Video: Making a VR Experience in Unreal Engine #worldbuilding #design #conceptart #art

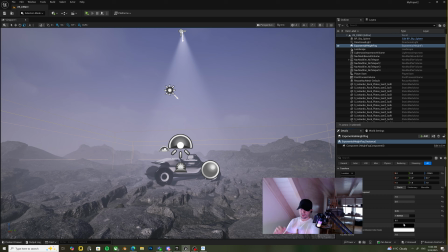So both assets that you scatter around can actually match together.
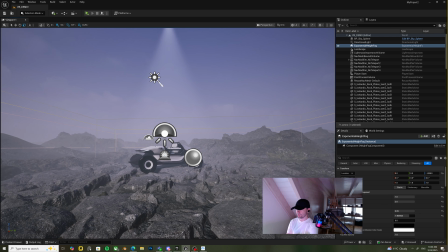I will do that multiple times, you can see later.
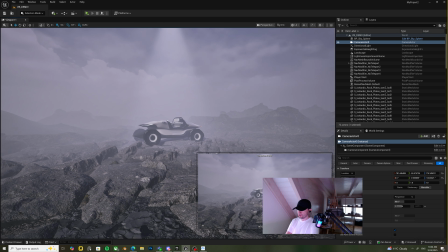I'm still playing around with the density of the volume, the fog.
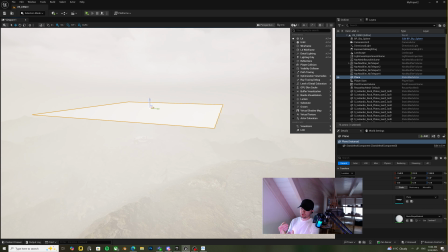I also placed the camera there, and I pinned it onto the
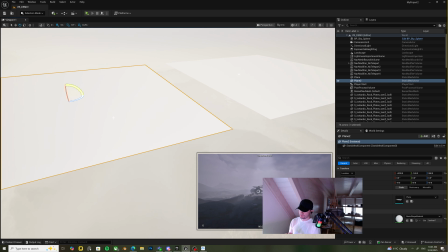viewport so I can see like how the scene actually looks like from start.
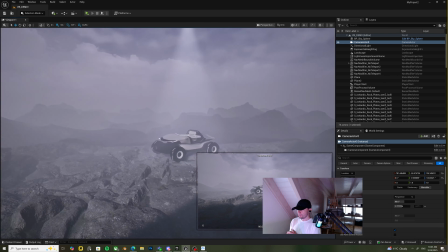I'm adding those to block the sun because it was way too evenly lit, especially after we add the fog.
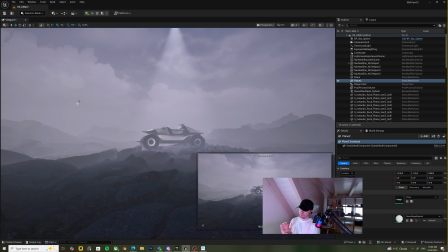It just becomes even more evenly lit. So I had to emphasize the car furthermore in the scene.
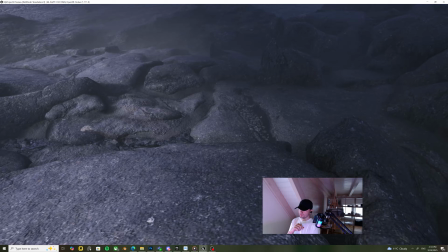So I'm in the VR right now. Over there, I'm just walking around a little bit, just jumping around.
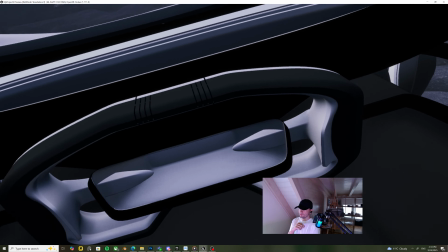I should actually like, slow these down, but fine. We'll jump back into the scene later anyways.
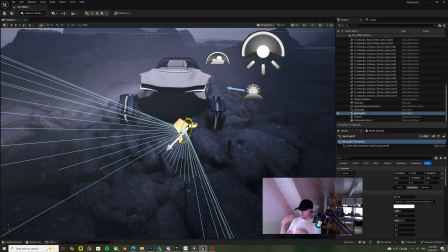So I'm just going inside the car, testing it out, going outside again with the experience.
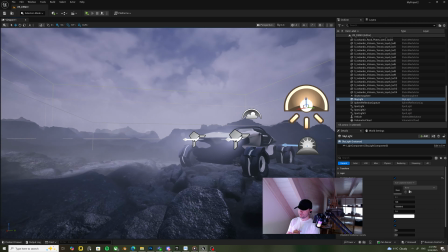I decided to add some more spotlights, this time on the headlights and tail lights.
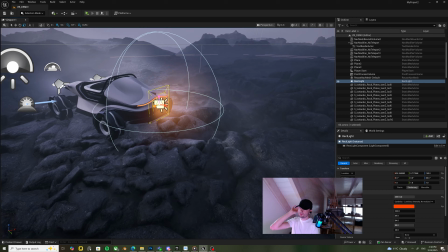Everything is for emphasizing the focal area. That's the most important thing in the scene.
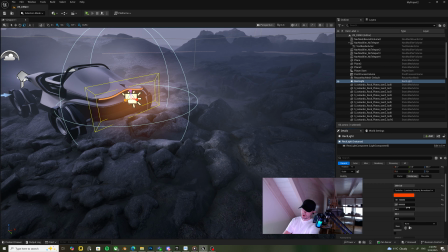The other, all stuff, everything should be curated for this one purpose.
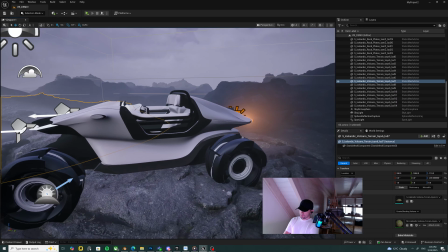I sometimes go back to the Blender file because
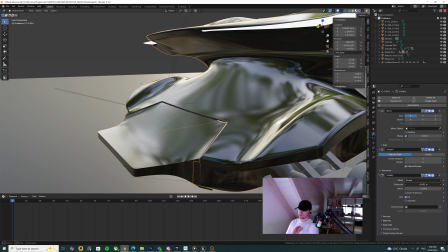as I go back to the scene, I see a lot of like seams on the
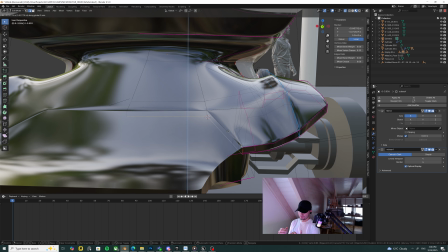mesh that has like this, creating a lot of like empty areas that you can see through,
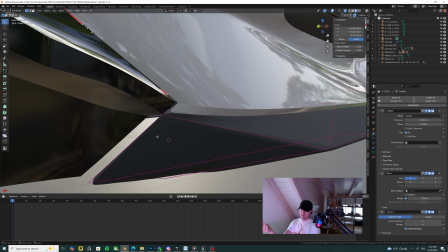because my way of making cars in Blender is that I just
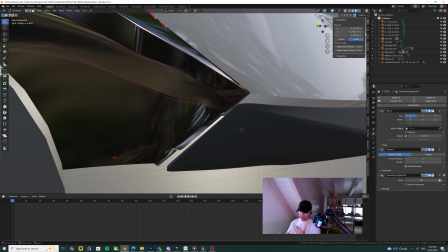separate the edges and just create the shot lines that way, and it can create a lot of like
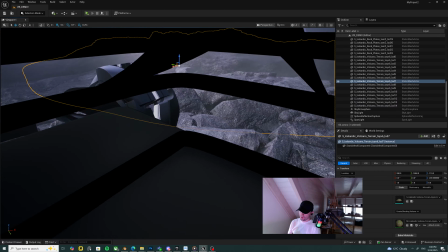what's it called, like empty areas that you can see through. So I'm trying to manage them as I do like back and forth between
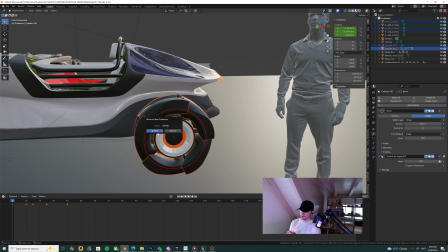Blender and Unreal. I'm also checking the animations here because
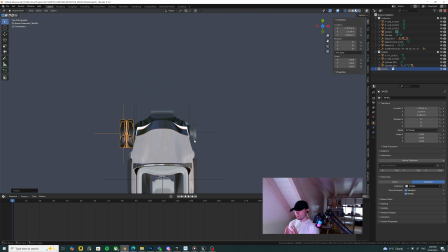what I want from the scene is that I want it to react to us.
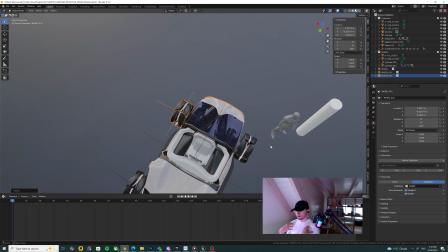So as I get close to the car,
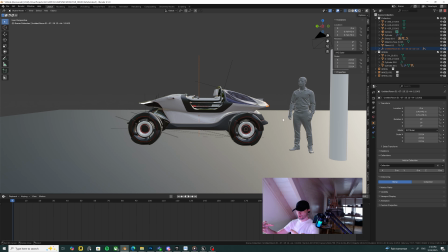it will activate and just the tires can go out like they can deploy and the car can rise up a little bit.
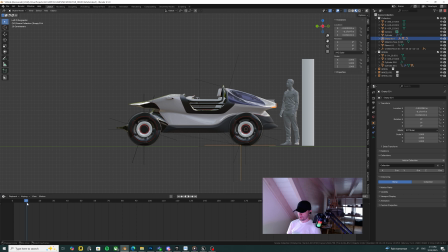So that was my main goal. So I'm currently just putting the animation together and just trying to find the right way to export it, and I'm very bad at it.
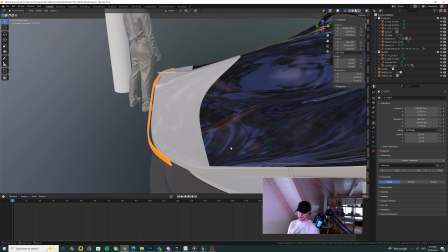It was the first time I'm actually trying to figure out how I can implement animation in Unreal. Eventually it worked out, but it was a painful process for me until I realized that I can
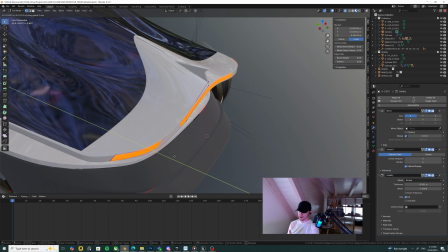actually pack the animation in GLTF and just directly put it there, because I don't have time to think about the modular
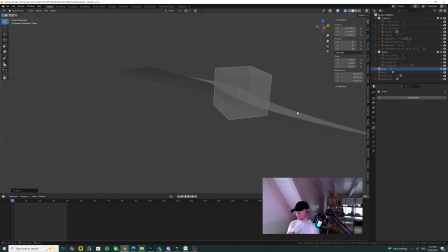like animation and like all that rigging and stuff. I only use it for specific purposes. And I was thinking, like, from what I experienced in VR experiences, is that having small details really sell.
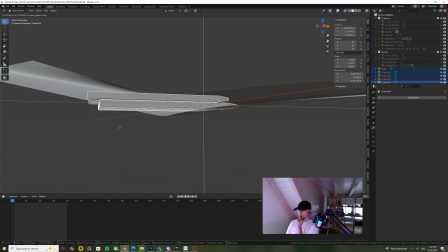So I was thinking, like,
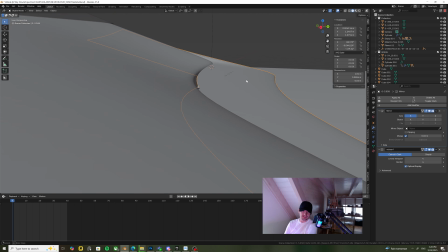since the headlights are just an emissive material in my scene before it was,
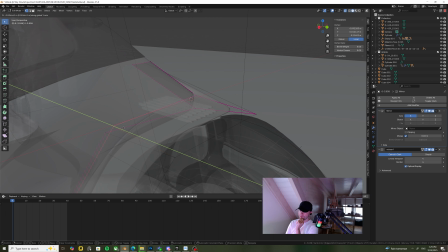I thought like maybe I can design the inside of the headlights and yeah, add some detail in there a little bit,
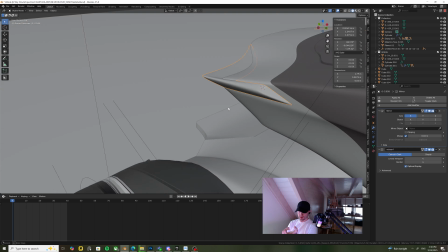just so we can have this little bit of kick in design.
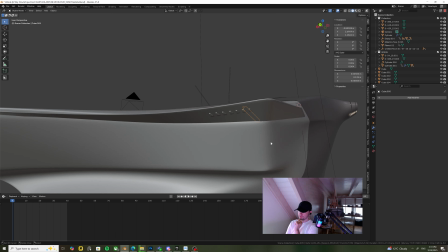And that way I'm also fixing the geometry a little bit, because there was some areas that are open.